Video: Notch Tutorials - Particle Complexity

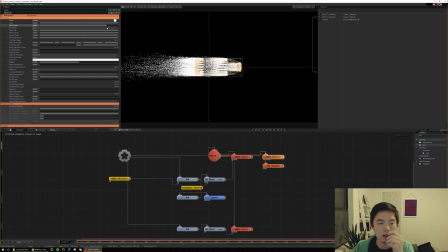1244s
One thing that I think is really important with the point render to make it look a little more natural and organic is this size randomness. Right now you'll notice every single particle is the exact same size, and it makes it look a little artificial.
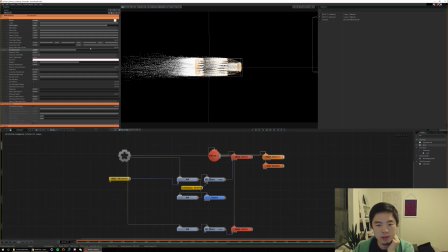1259s
So I would typically like to increase this randomness a little bit, and you'll see some of the particles get a little smaller here. And that just helps make this look a little more natural, since, hey, not all particles are made equal. And right there, you know, this is pretty cool already.
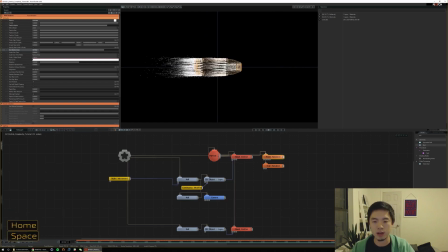1279s
Now I'd like to take a moment and talk about, you know, how do we add some color to this, right, and make it more interesting? Well, a lot of people will go right in their mesh emitter and set a color here. I don't typically like doing that, and the main reason is that it's a very uniform sort of coloring. I find it kind of boring.
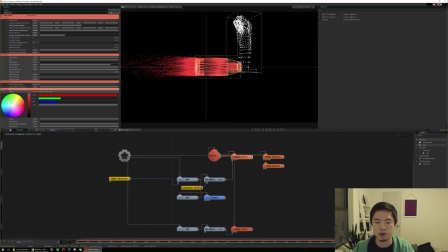1296s
It doesn't reveal a whole lot to you about what is different in these particles here, like what differentiates this particle from this particle from that particle. You can't really tell. So I typically leave this mesh emitter on just white as what I think of a blank canvas to work with.
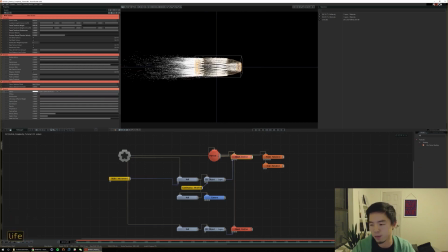1313s
And then I also see a lot of people go in and use this life color shading. And, you know, it's a pretty cool effect in that it colors by age. So if we go from, like, say, white to yellow to orange to red, it'll basically color these particles as they get older, right?
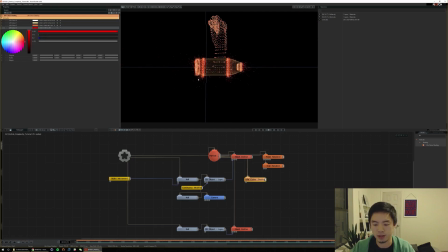1330s
So the older a particle is, the more red it's going to get. And that's also, you know, I'd say a pretty nice effect. My main complaint with the life color shading is you can only do 4 colors, right? If you want 5, you know, or just 2, you don't really have the flexibility to do that. And so one of the
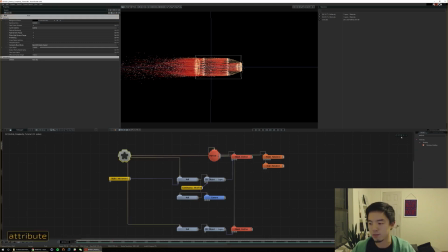1349s
most awesome nodes that I've found and I use in every single particle system is attribute shading. And the reason I like using this over either of the other 2 options is the attribute shading node lets you input a color ramp.
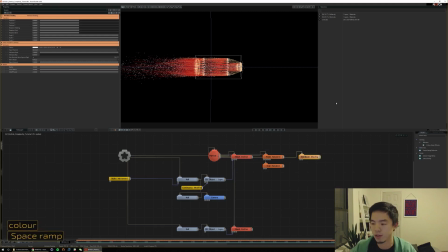1364s
So if you haven't used a color ramp before, it lets you define as many colors as you want. So you can choose just 1 or 2 colors, or you can make this, you know, like a 12 color gradient. And so it gives you just a lot more flexibility in what sort of colors you want to make your particles.
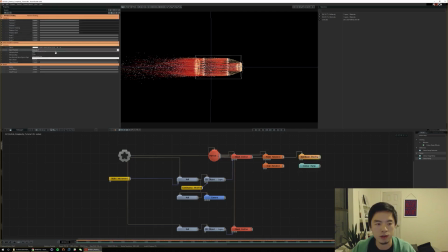1381s
And your attribute shading itself also has a normalized life setting. And what that is a particle that was just born is considered 0, and a particle that's about to die is basically an age of 1 or a life of 1. And that's really great, because this is essentially life color shading,
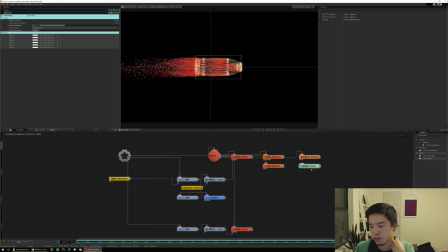1400s
but with the option of using a lot more colors than just 4, or a lot fewer colors than just 4. And what's really cool about attribute shading too is you have a lot more selections in here,
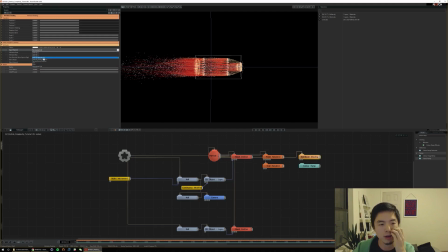1412s
like velocity magnitude, so you can color particles based on how fast they are traveling, or velocity along a direction, right? Like velocity X, Y, Z, or along the direction that the particle is traveling. And so you can get some really cool effects with some of the settings in here.
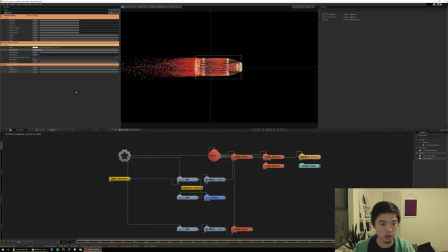1429s
For now, we're just going to use normalized life, and we're going to use this color ramp to set some of the colors in it. One thing that I really recommend is presets. If you don't know a lot about presets, they're a way to basically quickly recall some settings,
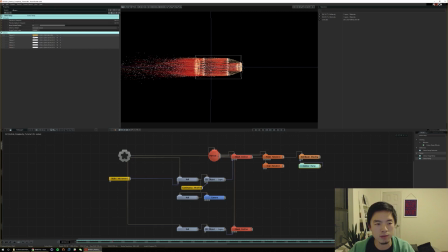1446s
and I especially like using it for color ramps because it can take some time to like hone in on the colors that you want and find a palette that's sort of engaging. And you might spend a lot of time doing that. You might not be able to recreate cool color palettes you've made in the past.
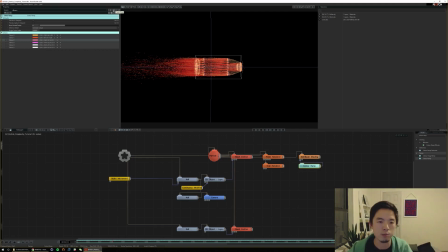1461s
So if you ever make a cool color palette, I recommend just hitting this plus icon here and saving it into a preset. Or that way, once you've saved it, then you can always recall it at some later date. So I've spent some time and just made myself a bunch of presets.
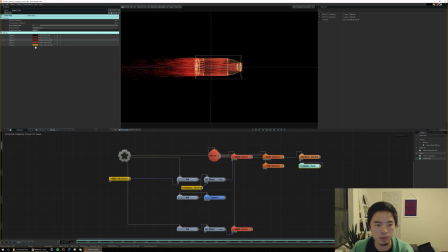1474s
And that way I can really quickly dig through this and just, you know, like this is my fire preset, find some presets that I think might be interesting for coloring particles.
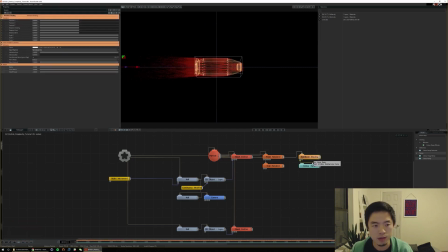1484s
And when you use this, you just have to make sure that you're using the right setting here and that your scale is something that makes sense for what your system is. One last thing that I think is kind of interesting is this attribute shading has a radius to it.
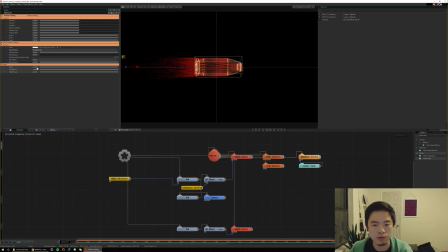1500s
So that's kind of within how far this attribute shading will actually have an effect. And because our bullet is traveling quite far, I'm gonna make this radius really large, like 1,000, and also my inner radius really large.
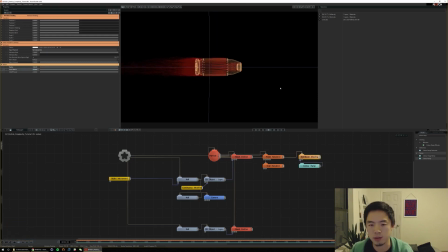1515s
So that way this attribute shading always has an effect no matter where the bullet is in our scene, at least within 1,000, right? And this color ramp, I think, might not be the best fit for this. I think you could use a little bit of tuning. I might make some of these colors a little bit lighter.
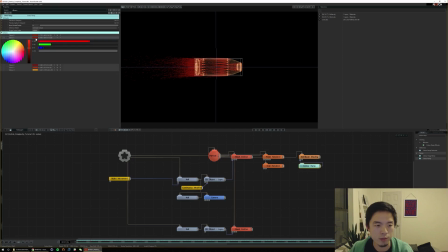1534s
So that's what's great about presets too. You may recall one and not like it. And so you have the ability to start from some sort of preset or template and then edit it a little bit into something that you like more. So I think I'm going to skew this towards a little more lighter tones.
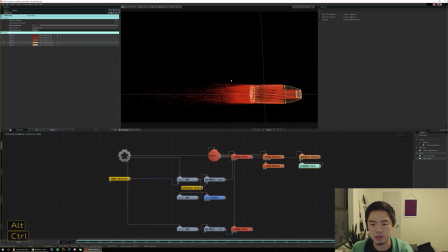1556s
Right, so there we go. We're getting this kind of cool orange shading.
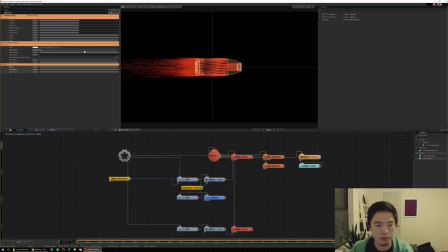1561s
And you can play with some of this scale and offset in here to change kind of which portion of your gradient it's sampling. So if I want a little bit more light tones in here, I can increase this attribute scale.
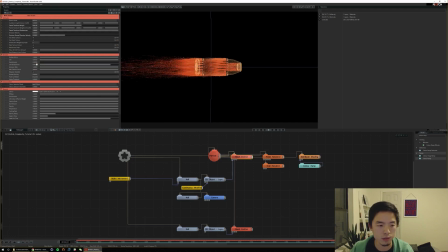1577s
And I can also now start to play with, like the life of my particles. Maybe I don't want them to live quite as long. And that way they'll kind of die off faster and trail for a little bit less. And I'll notice too, like for instance, there's a lot of tweaking that you can do.
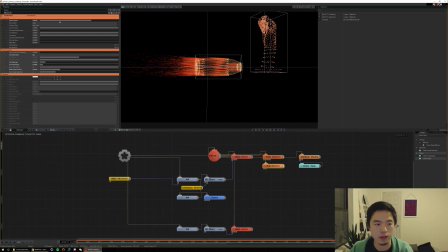1593s
Like I feel like this trail render is probably a little too thick right now, so I could use it on even less particles. I want it to be almost kind of sparse, just a few sort of like trail feelings here.
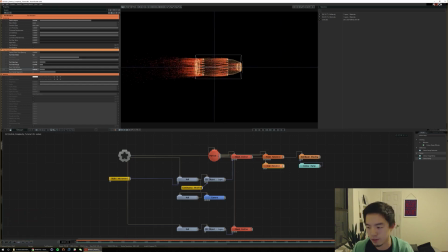1606s
And that's pretty cool. Shading looks a little flat. One of everybody's favorite post effects in Notch is glow.
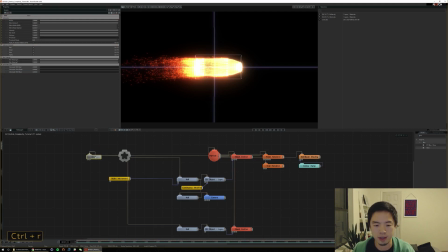1614s
If we add a little bit of that, it'll give it some pop, and we can start, adding some of these to start tuning like what we feel this scene should come out looking like. I think tuning this threshold here is really important to make sure that you're not just blowing everything out and giving it just that little bit of pop, right?
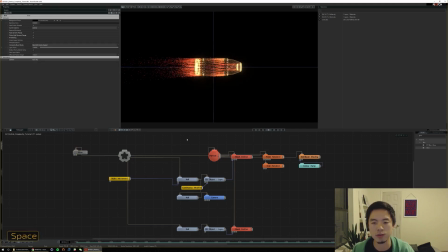1631s
So flat shading and a little bit of glow really helps bring out some life in the particles. I think that's really nice. Maybe a little bit more even, right? So cool, we've got some trails here. Some of the particles I feel like might be following a little too strongly. And then I want some of these to fly off even more.
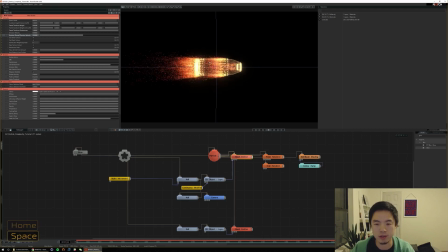1651s
So I'm going to increase my normal velocity a little bit here. So that right now I think is a pretty cool effect. We can also step out of our camera and get a better idea of what this is starting to look like. And turn off my grid so you don't get that crosshair. So cool, here's our bullet, right?
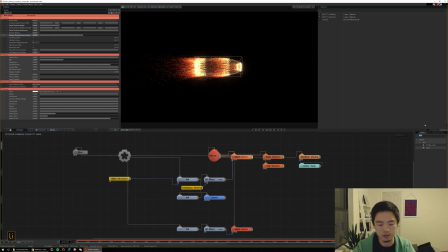1669s
We can also potentially even add like some line connection render. It'll give it a little more of like a high-tech feel.
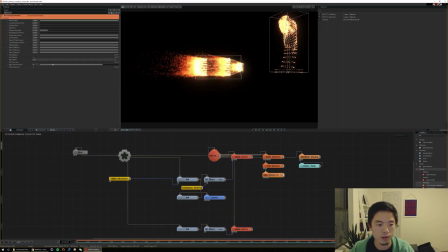1679s
And right off the bat, that's a little strong. So I'm gonna decrease the number of max line connections to, just like 3. And I'm also going to uncheck this use locality grid.
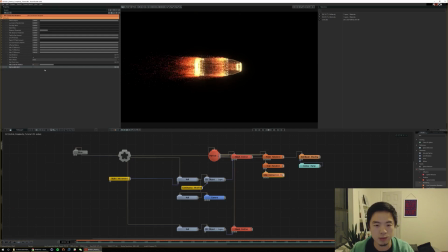1694s
I don't have a great way of explaining what this locality grid does. I think the best way is for you to experiment toggling on and off to see what happens. My gut feeling is that the locality grid kind of uses where the particles start from to make these connections,
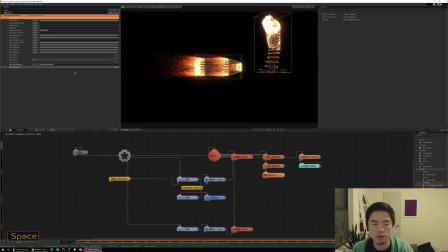1711s
whereas turning it off uses wherever they end up being to create these line connections instead of where they're just starting from. And in some cases it can make it more sparse, in other cases it can make it more dense actually. And if you want these line connections to be longer,
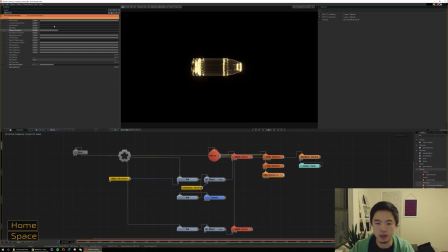1725s
you can change this distance threshold so that you can see now these line connections reach a little bit further.